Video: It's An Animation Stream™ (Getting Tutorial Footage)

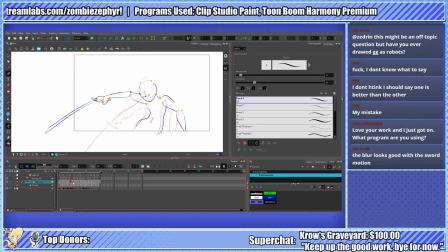Even sometimes just one frame can be enough to smooth things out.
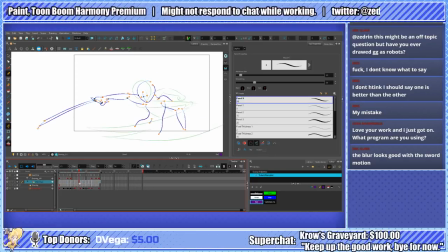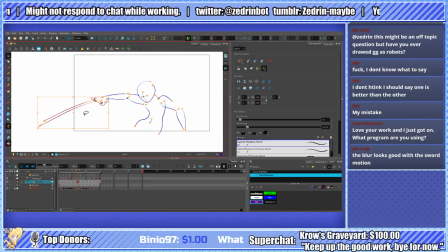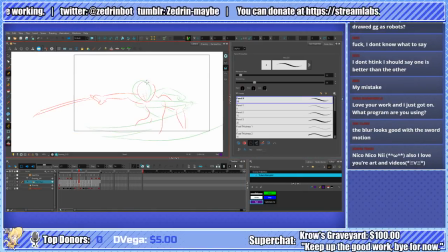God, I love the Domino soundtrack.
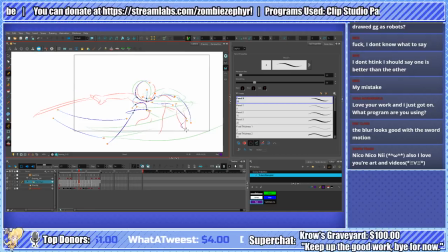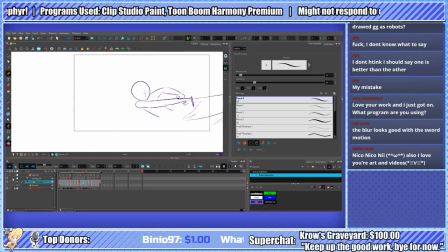One other thing about consistency again, just because consistency is probably the most important thing if you're trying to get smooth animation. Notice on the head, the line thickness is fluctuating. You would want to make sure that you're keeping that consistent, that you're not changing it up a lot, especially frame by frame.
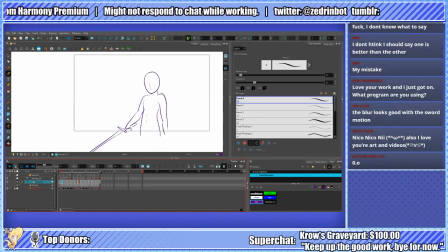You wouldn't have to worry about it as much again with rig stuff because you'd be using the same parts here and there.
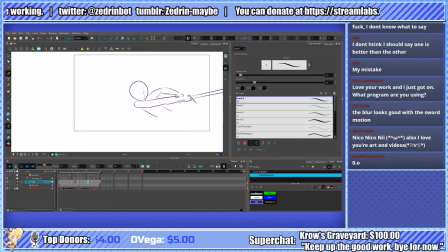Yeah, so just to run through the core bullet points again. You don't need to animate on ones all the time. You need to learn how to prioritize the frames you want to use, and the most important ones.
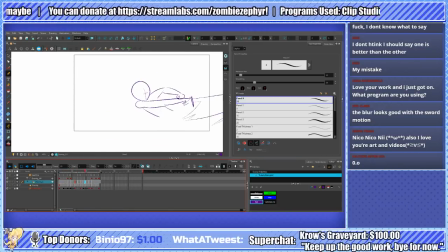Don't try to make everything important. Add a sense of weight. So anticipation, recoil, follow through, overshoot, etc. Learn how to distort things, such as smearing, stretching a part out, etc.
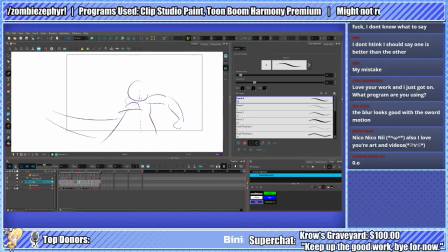Learn how to scrub. Make sure you scrub through your animations and stuff to make sure that things stay consistent. And you don't need to keep everything in constant motion. Sometimes you can have an overall motion for everything. Sometimes you might just have some stuff that's planted in place, like during a walk cycle.
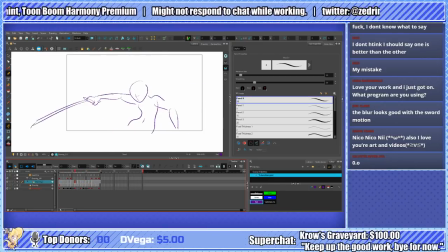While the legs are moving and stuff, oftentimes the feet will stay in place for the most part, for at least a portion of the cycle. That said, you don't want like the entire leg to completely freeze while the other legs walk and stuff, otherwise you get something that looks like it's out of those weird bootleg
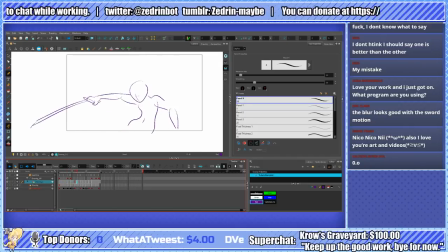Dinosaurio games that were for like the Philips CDI or whatever. But yeah.
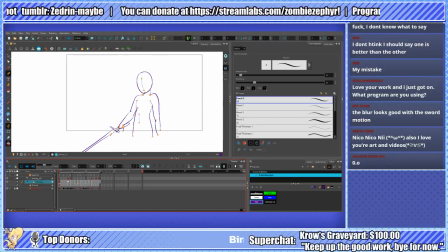God, I love this song. Yeah. I will be putting these all into tutorial soon. So, I look forward to that.
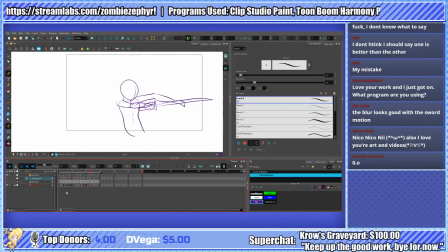Something I'm also going to just demonstrate really quick. I'm going to turn this all into 2s. Whoa. What the hell happened there? Okay, that didn't work.
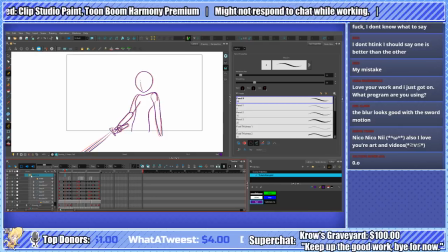Bad day.